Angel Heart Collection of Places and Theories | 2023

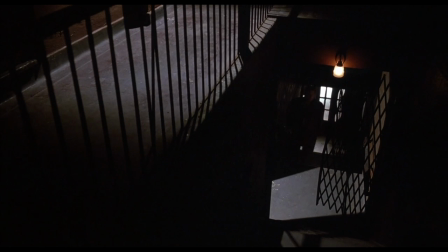[16:36]
Looking into the working draft of the script offers no insight. Harry's conversation with Cypher in the cafe is there.
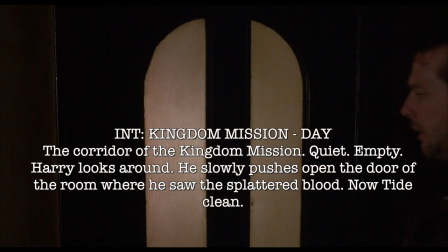[16:45]
The visit to the kingdom mission does follow, but Harry just shows up, like the film.
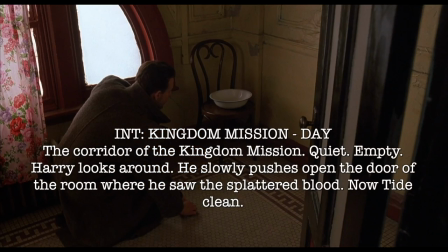[16:51]
There is no written explanation of why. He visits the room, now tied clean.
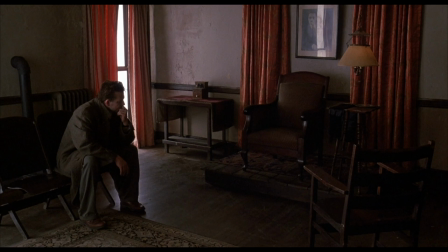[16:58]
Harry takes a look at the armchair pulpit.
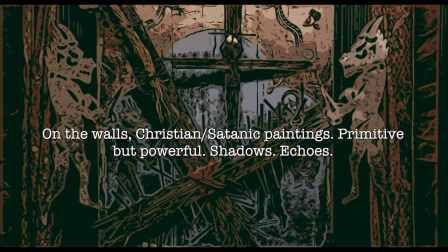[17:01]
Instead of a cabinet, there are primitive paintings with themes of the occult he didn't notice on his first visit.
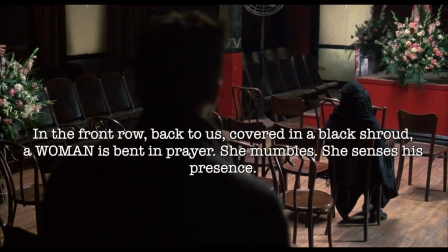[17:09]
Harry's final experience inside the mission was his encounter with the Lady in Black and the heavies.
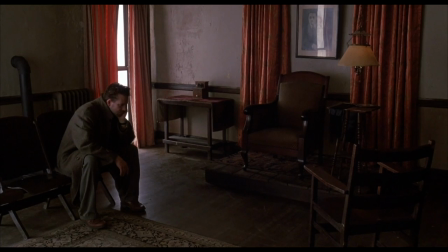[17:16]
I speculate there is one other reason for the repeat visit, and that inspiration comes from the source material.
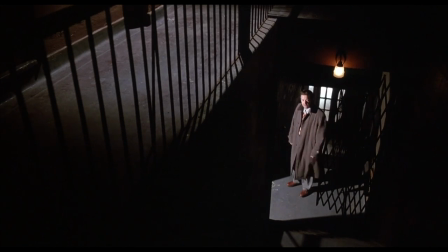[17:24]
Angel went back to investigate Cypher, beginning with his known origins.
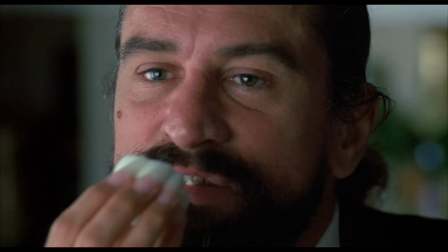[17:29]
When you eat boiled eggs like this, you're inviting questions.
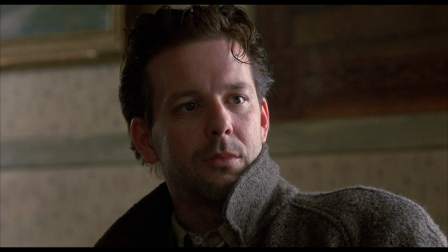[17:34]
The novel had Angel shift his efforts from digging up Favors' history to Cypher's day-to-day activities.
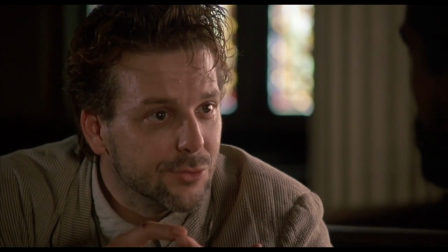[17:41]
In the film, Angel's suspicion of Cypher comes out in the open, later, where they meet in a church in New Orleans.
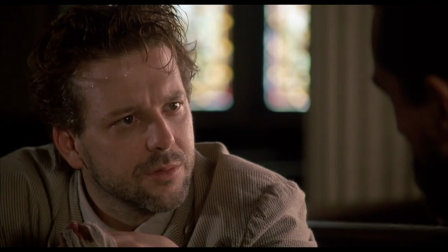[17:49]
And Harry comes out and asks, rather obscenely, who are you? Cypher didn't answer.
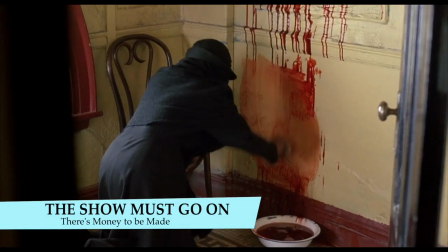[17:57] An unfortunate husband, one of Pastor John's flock, took a gun to his head. Most unpleasant.
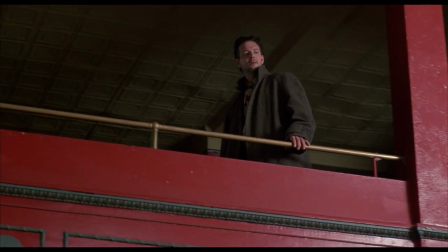[18:04]
Now we come to the most outrageous example of lunacy inside the kingdom mission.
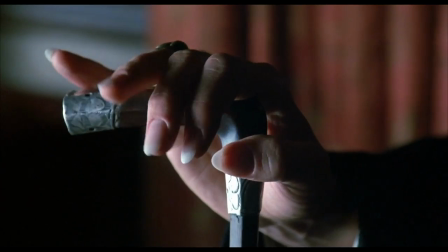[18:10]
For first time viewing,
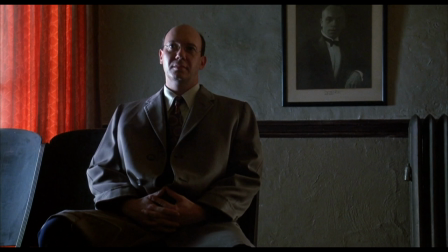[18:12]
we may think the story's plot is first told to us upstairs in the inner sanctum between Angel, Cipher, and Winesap.
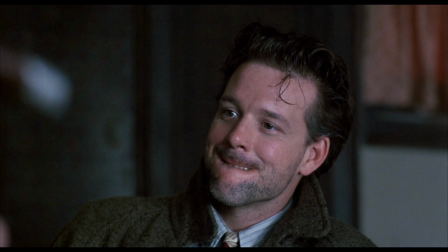[18:21]
It's an easy assumption because that is where the exposition, all the talking, happens.
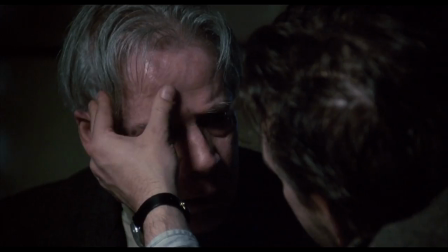[18:27]
However, stories can be told by exposition, visually, or both.
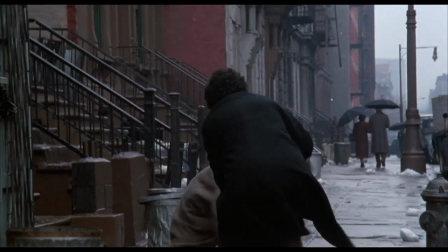[18:33]
Whether we noticed or not, there was a story told visually before Harry met Cipher.
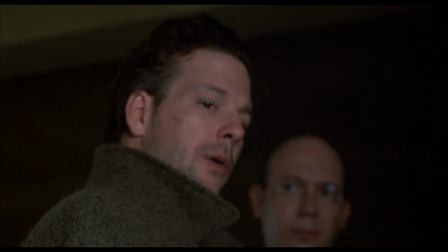[18:39]
Technically, it had started with Winesap outside the bloodied room. What were the visuals?
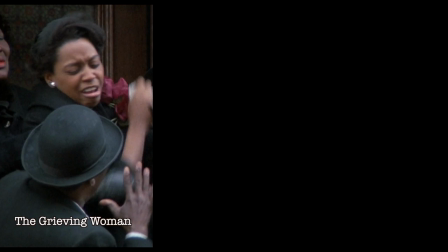[18:46]
The grieving woman. The sermon. The wall.
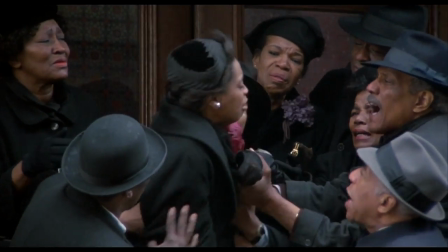[18:50]
On the surface, the grieving woman sets up unsettling feelings and distress.
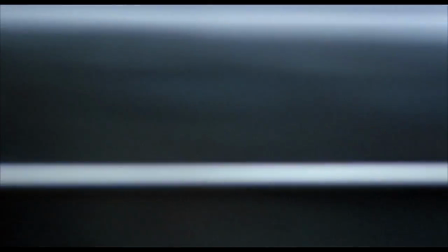[18:56]
It's the first example of overt emotions and reflects the tone of the film.
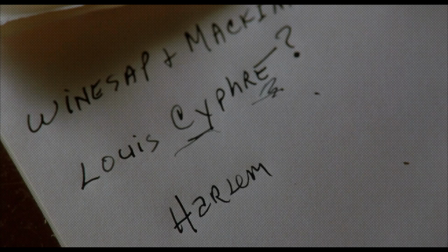[19:01]
For those who've watched Angel Heart many times, take notice we are never told ahead of time Angel was headed for a church.
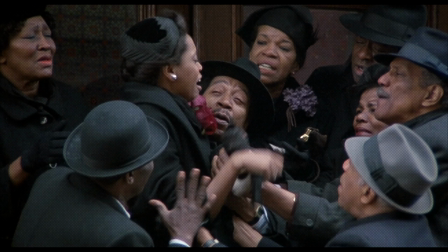[19:10]
He arrives in Harlem and bam, unhappy people holding hands.
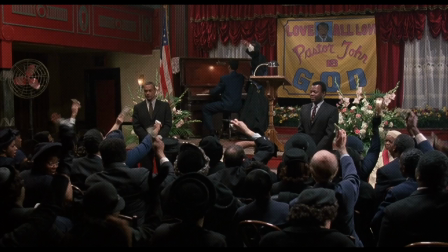[19:15]
Inside comes the second visual, the sermon. Once again, the initial point this makes establishes where Harry is.
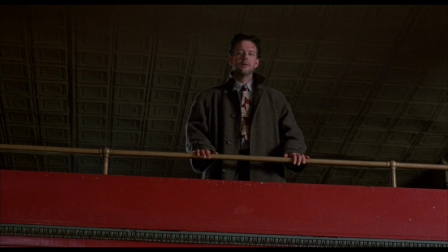[19:23]
He's inside a place that can be described as a church, a mission, or theater, depending on your point of view.
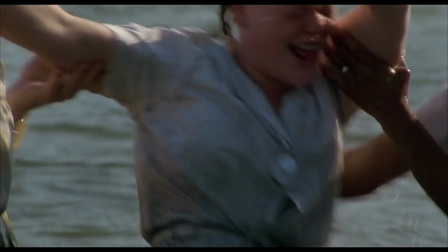[19:32]
The sermon is over the top, but in some ways more subtle than others.
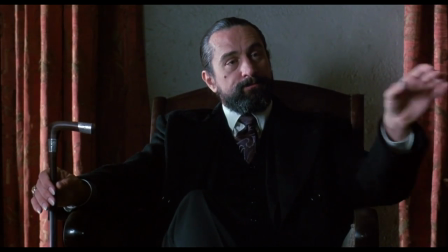[19:37]
The theme of practicing spirituality begins here. So what have we learned so far?
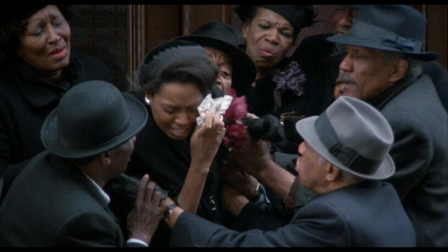[19:45]
The grieving woman just stepped outside the building. Do we associate her with the mission we didn't know about yet?
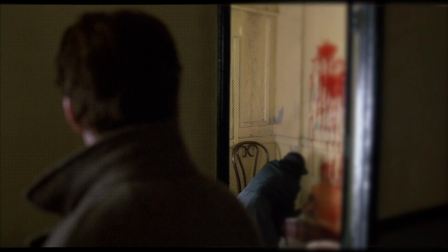[19:52]
Well, your brain does. The third visual tells an awful backstory about the kingdom mission. That's the wall of splattered blood. The theme of the woman in black is not yet established.
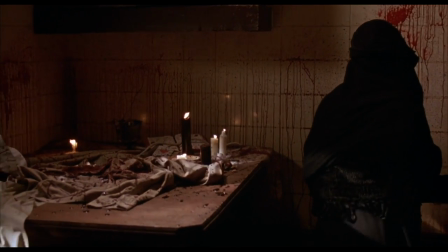[20:05]
This is foreshadowing without realizing it. The wall, the cleaning, the bowl, and the woman return later and more often.
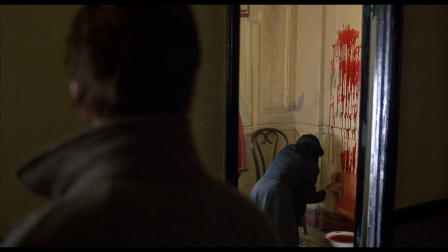[20:14]
For first time viewing, it's to shock the audience,
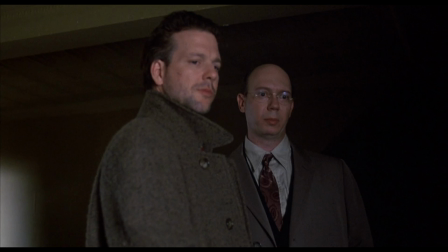[20:17]
either to see a horrible image in a church or how casual everybody seems to act about it.
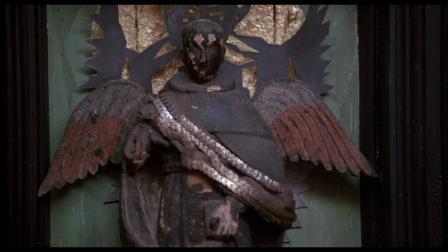[20:24]
It's incongruity. It's a contradiction. It's one thing that doesn't belong with the other.
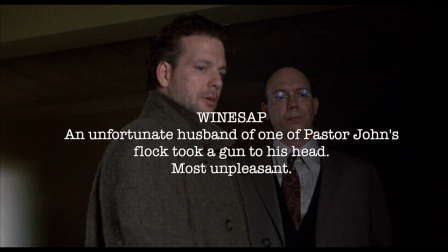[20:31]
There is a story here. Winesap in the film tells some of it. A husband of one of Pastor John's flock took his life and was not a follower of the pastors.